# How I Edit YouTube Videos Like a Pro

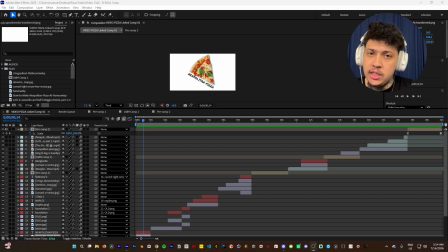Yo guys, how's it going? So today I want to show you how I do edit my explainer videos, and I'll try to break it down in a very simplistic way because I don't want to make this video too long. The first thing is I want to show you that this video that I did is basically from a channel called Food Discover.
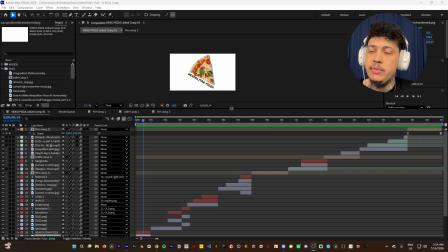I was modeling the channel, and then I had this idea of like just training.
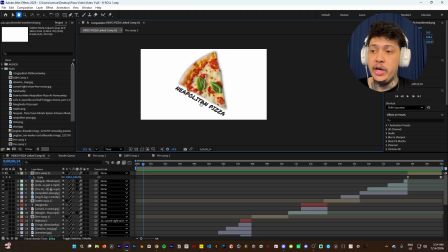I use the video to train, and that's one thing I'll tell you to you guys is that you have to have references to train so that you know what to do, so that when you edit your videos, you have something to use. So let's just say a little bit of the video first.
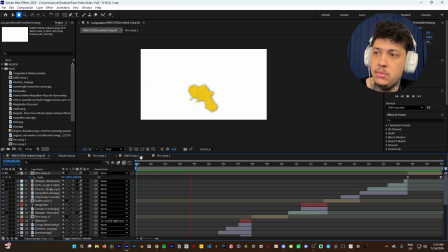Neapolitan pizza. Neapolitan pizza is considered the foundation of modern pizza. It started in Naples in the 1700s, when tomatoes from the Americas were added to flatbread.
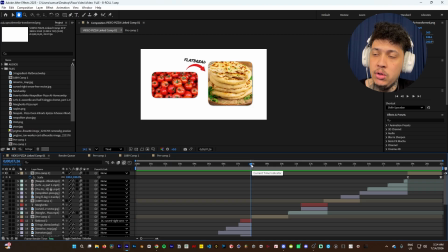So as you can see, pretty much all of the icons and the little things in the video, they are dynamic. So when I say Neapolitan pizza, the first thing that pops is a pizza out of nowhere, and then boom, it says Neapolitan pizza.
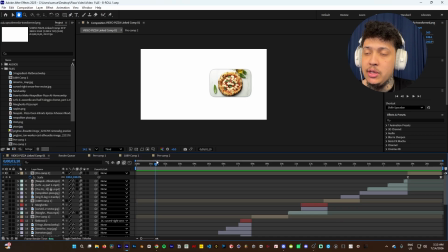Then as I explain it, basically what I'm trying to do is visually make it easier for the viewer to see, to understand the message behind the video, because that's the same concept that we go back to, which is when the person is bored, they don't understand what's happening, they click off super fast.
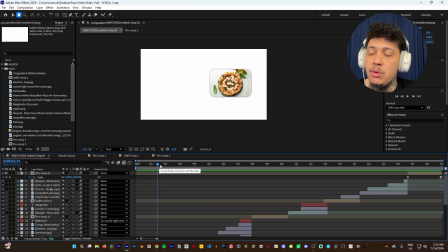So what I did here, I try to maintain every single second if something's moving, no matter what it is, no matter if it's pizza or the text or something. So for example, the pizza is here, and then I zoomed in a little bit of this little icon.
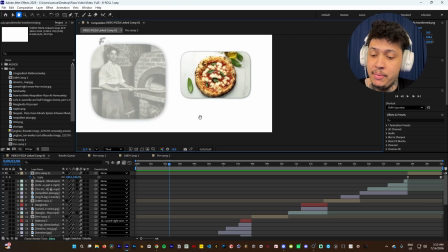So as you can see, and then as I am explaining, I'm sorry, about the other concept, I also have that as well.
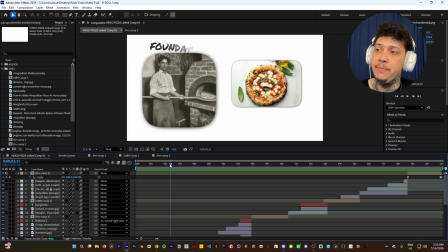Okay, so it's this foundation, and then I had this kind of smooth entrance to the foundation word.
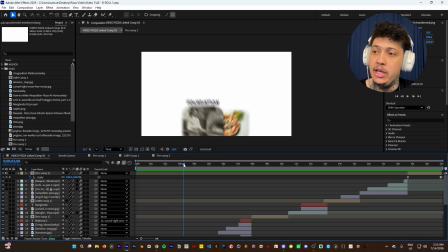Okay, and then I zoom down, but look at how smooth that is. Okay, and then as soon as the thing leaves, I have Naples, which is the place where the thing that I'm explaining in the story pretty much. And then it's the same thing with the 1700s. So as you can see, everything is just so smooth.
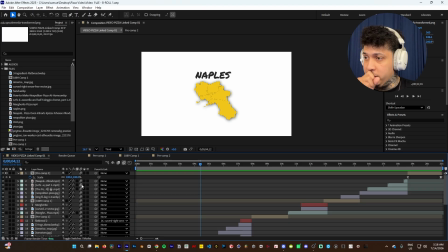All right, I'm using this little effect right here, which is the blur effect.
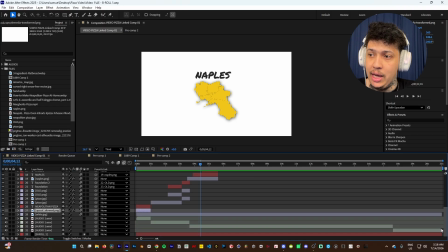Okay, for pretty much all the motion. If you just see, the timeline is this. So this is the actual timeline for the video.
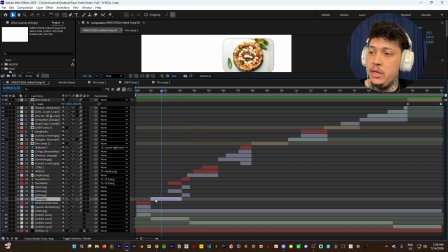Okay, I was following this. So everything I'm doing, if you check the keyframes, as you can see, we have the effects from flatbread.
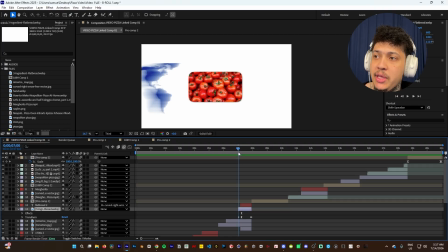Okay, and as you can see, when something leaves, it goes to the left and it gives me this smooth effect.
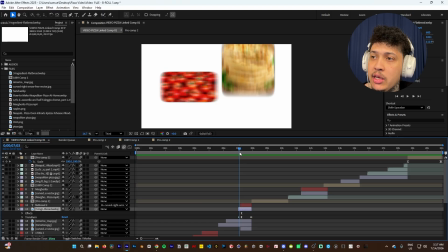And as I dropped the other thing, one thing I should have fixed is just, I feel like the thing is hitting the image when it shouldn't be hitting the image, but I'm gonna fix that later. But that's pretty much what I do, right?
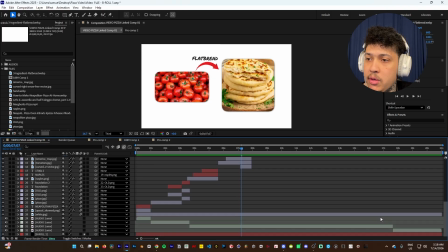And then as you can see in the effect panel, I can see some of the compounding options.
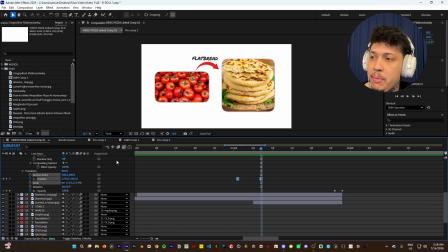So here is the keyframe for that part. And if you see the effect, that's pretty much the effect I'm doing.
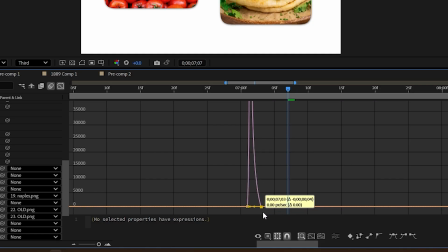I just try to pull that as close as possible to the initial part so that it creates this little smooth thing. So it like starts easy and then just goes, it creates this smooth effect.
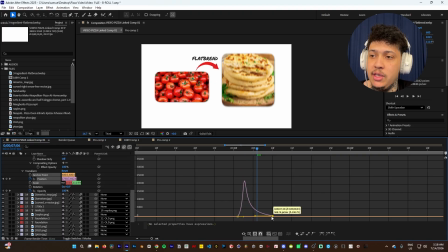I don't know how to explain, but it just feels better rather than having something that I go to the right and then it feels a lot slower. All right. Because basically I'm trying to like sync up what the narration is into the video. Okay, so pretty much the same thing.
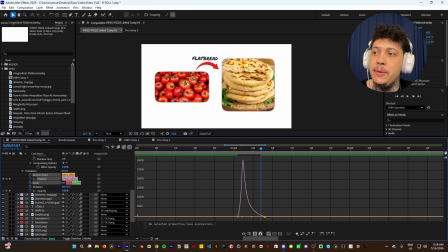If I mention a pizza, or if I am mentioning a tomato at the same second that I am mentioning the tomato, for example, or the narration or the story is mentioning a tomato, I have that pretty much at the same second.
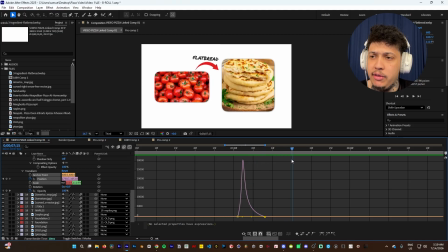All right. So I was talking about added to flatbread, something like this, and then that's pretty much what I did in here. Now, if you just continue following the edit, we have more things.
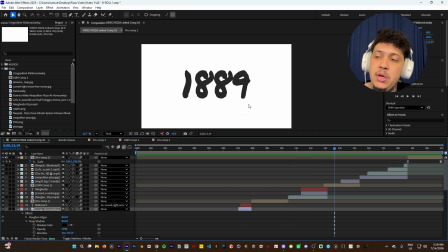So this was just for 20 seconds, but just that 20 seconds alone, it took me a while to do because you have to sync up everything, right?
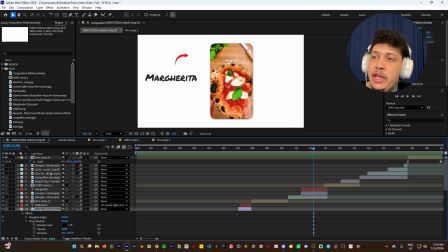So if you see here, this part that I did, I had to roughen the edges, and then I had the margarita.